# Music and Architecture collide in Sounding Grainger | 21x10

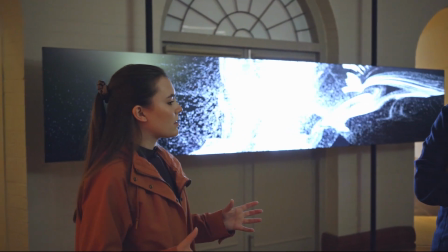[12:19]
So I felt it was really important for me to kind of use those kind of recordings and then manipulate those to reflect
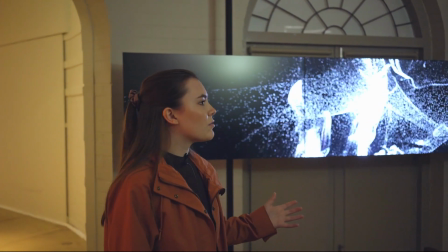[12:28]
you know, the irregularity of the visuals and the narrative of that going.
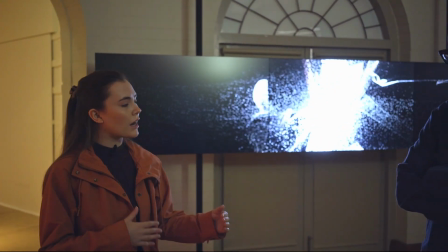[12:33]
So that's why, you know, it starts very dry with those sounds of a foyer,
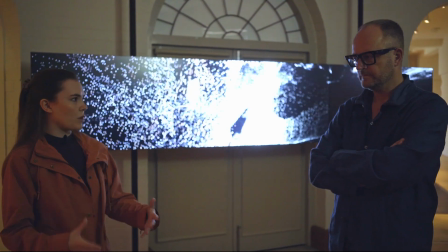[12:38]
and then, you know, I manipulate them over time to disrupt them similarly to the way that the visuals have been disrupted as well with the Grainger.
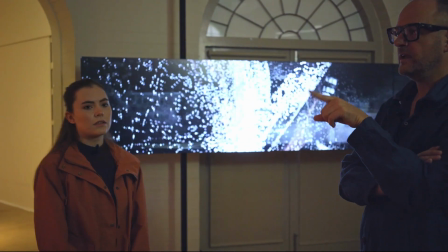[12:47]
What I think is also interesting is that in the second part in the video,
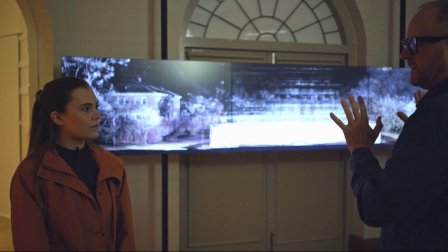[12:52]
when there are 3 cameras, that tries to talk about the symmetry of the building.
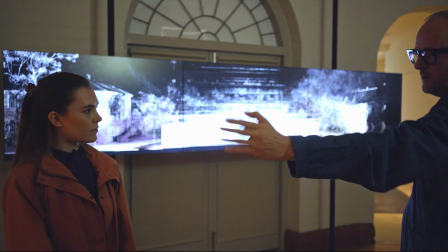[12:57]
So that, you know, you go out in the courtyard and you go down the corridor and it looks like it's mirrored, but it's not, because it's symmetrical.
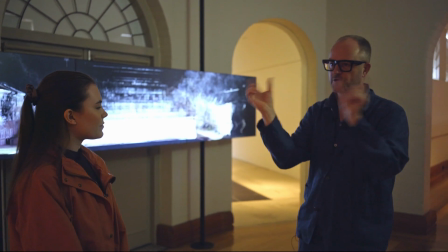[13:05]
And then when you go through, you see that there are different aspects in the building. So you have to compare 2 images which look very much the same but are slightly different.
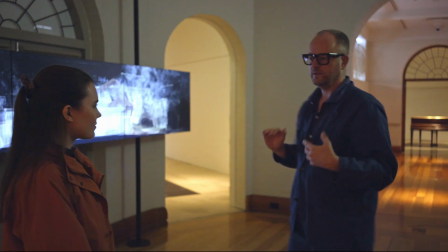[13:12]
And you do the same with the sound. You talk about the kind of how it's mirrored. So, you know, left and right is the same sound.
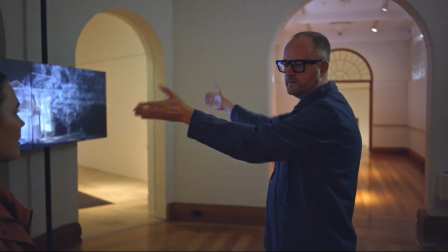[13:18]
That space, diagonal left and right, is the same sound. So it's also talking with the sound about that symmetry.
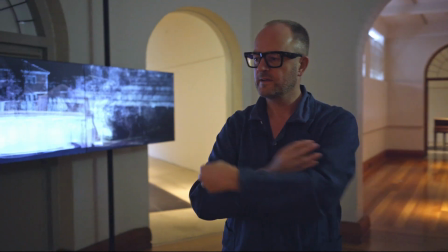[13:24]
Yeah, exactly.
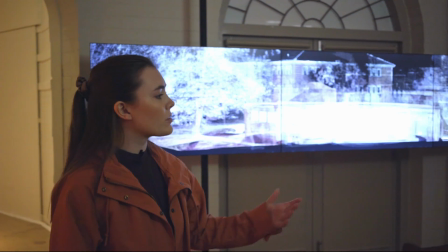[13:25]
And also the other thing about that is that whilst the sound is identical and just reflected on both sides, even as you're walking through,
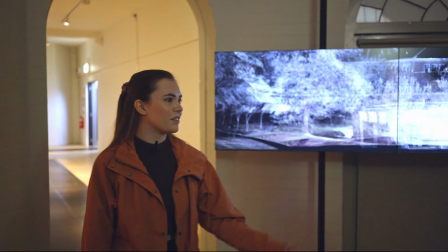[13:33]
it still sounds slightly different in each side, similarly to the visuals of the mapping of it as well for each side,
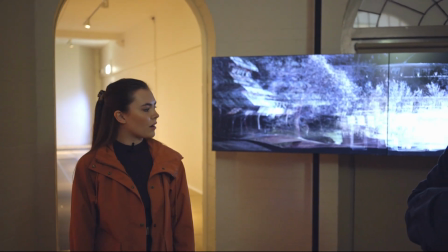[13:42]
which I think is cool. Well, thanks for the collaboration. Yeah, you too.